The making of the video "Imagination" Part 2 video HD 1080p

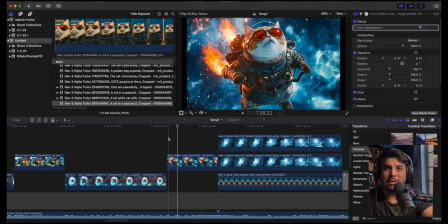753s
Here, obviously, it still looks like Chonky, right? Like this Chonky. This bothers me, but since I don't take this one too seriously, like ears are sticking out of the helmet to begin with.
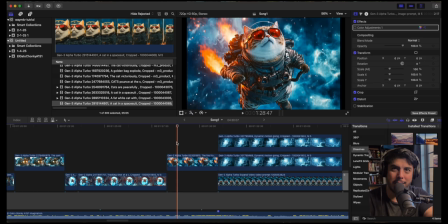768s
I couldn't fix this shot no matter how hard I tried it with AI. I couldn't fix it, and I was like, I'll just keep it like this, because it's almost aimed for
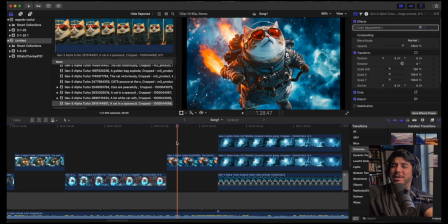782s
like a kid adult audience, or something to just vibe with it, just like I could relax to this Chonky cat, just kind of funny, right? Or kind of cute, I guess, right? But that was the idea here. Don't try to follow too much logic, because it's, I'm not taking it too seriously.
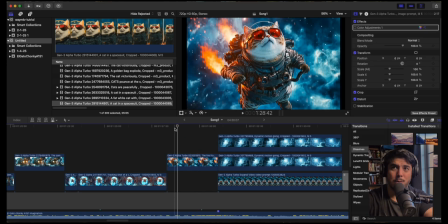798s
So, and the reason I got into this in the first place was because I couldn't do the story that I wanted,
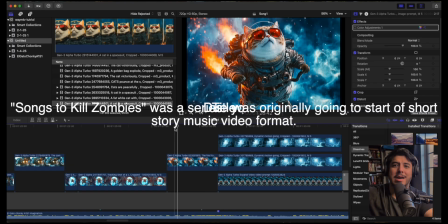806s
which were several stories taking place in a zombie type of world. I know.
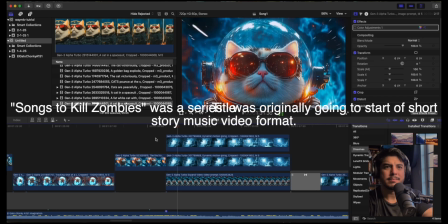813s
Okay, we have that. Okay, here we go.
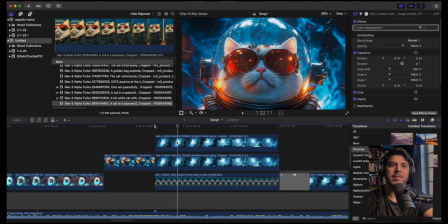817s
So, and I was like, okay, I got a weird shot of this one, right? I don't know if you could see what I'm doing here. This shot is just him. But when I originally got it from Midjourney, it was very,
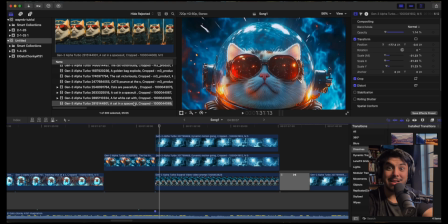834s
his whole body was showing, and it was, again, inconsistent with anything I was doing. So let me see if I find it.
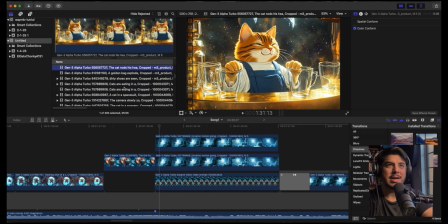840s
Let me see if I could find you that weird shot and see why I cropped it out and did what I did to it.
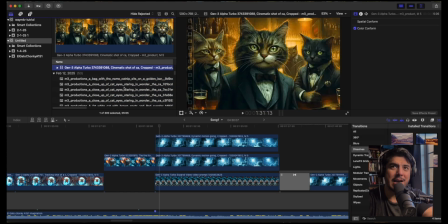846s
That's the thing with Midjourney, is that, or these videos, is that I have to crop it out. So it takes away a lot of the, I guess, the pixelation.
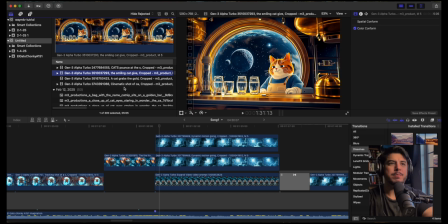855s
Oh man, I'm getting thirsty. The pixels, how clear it looks.
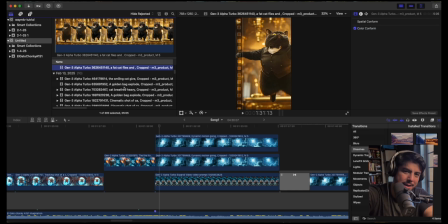861s
And since it's kids, aimed for like a younger audience, it's not like, I should take it that seriously.
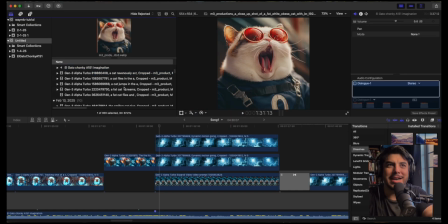868s
And especially since there's a lot of variety of animation here. I couldn't get something consistent if I wanted something hyper realistic, and I'm like, damn.
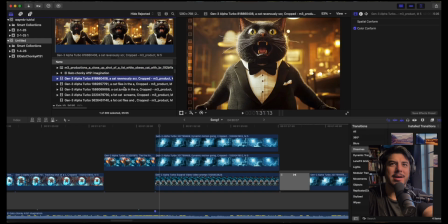876s
Wait, did I find it? I hate this cat. I'll explain later why.
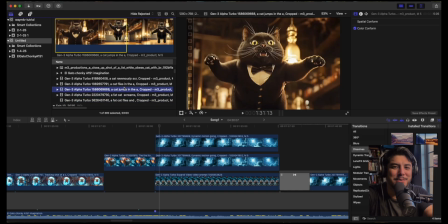882s
I hate him so much, which is why if you see the video, I give him an ugly voice.
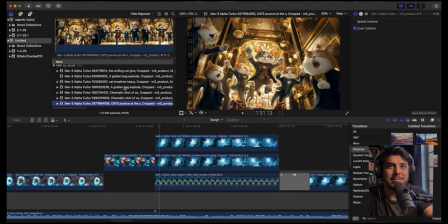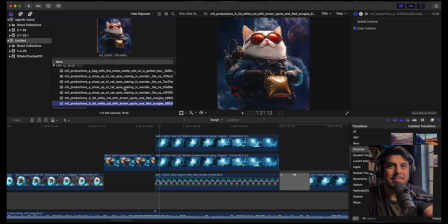893s
Wow.
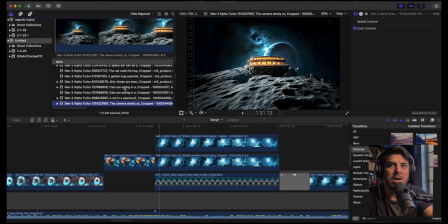897s
Long search. Dude, where's that?
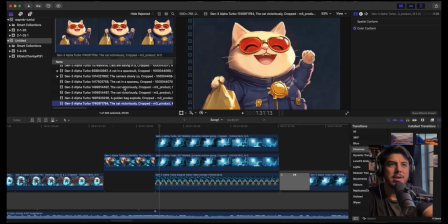902s
Oh, okay, yeah, I was trying to look for Chonky in space. Well, yes, space, traveling.
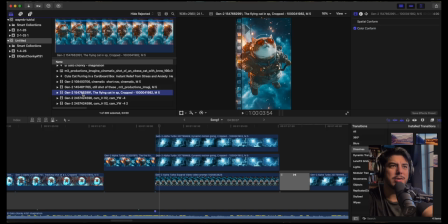910s
Was it this one? Oh, so this is another one of those videos, an example of like how useless this video was. See, and it looks cool at first, but then it starts morphing into a vacuum cleaner. I don't know what the hell that is, but it's kind of funny. But it's useless for me for what I was trying to
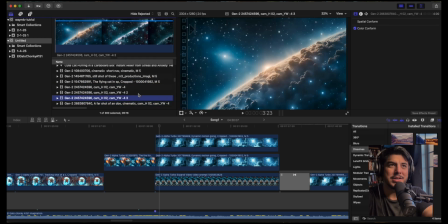927s
do. These shots were pretty random. Um, and I liked the way they looked because I was looking for something to show the vastness and how huge space was.
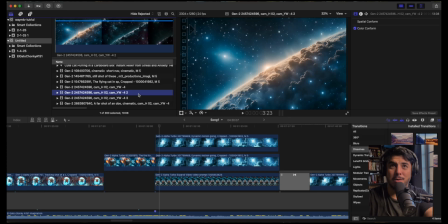943s
And I thought it came out pretty cool. So cool that I wanted to slow it down and create some kind of scenery. Originally, I wish I could have shown Chunky like flying, you know, but like like very small. I couldn't get him.
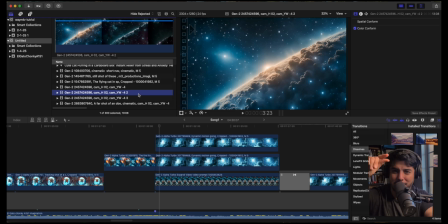956s
I couldn't get the computer or AI to generate a small Chunky and just kind of float throughout the whole, like, hi, I'm Chunky. I'm floating through space. Wee slowly, but I couldn't do that. So, yeah, this is where I now want to get more into animation, so I could be able to do. So I know how to draw.
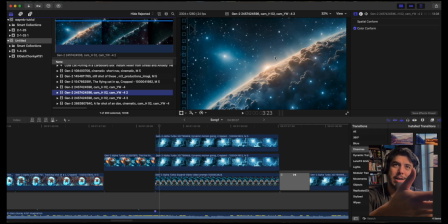975s
I could do these things. I know how I'm getting into AI, but now I need to find a way to bridge these things, right? Which is where things get a little bit interesting. That's where I guess I'm learning a new skill very soon, hopefully. But that's what I'm determined to do. Let me see if I find a weird one. This is a weird one.
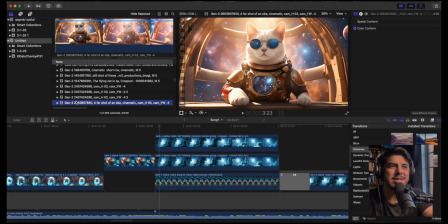995s
I was like, okay, could I use something weird with this? I'll show you what's going on here. I don't know.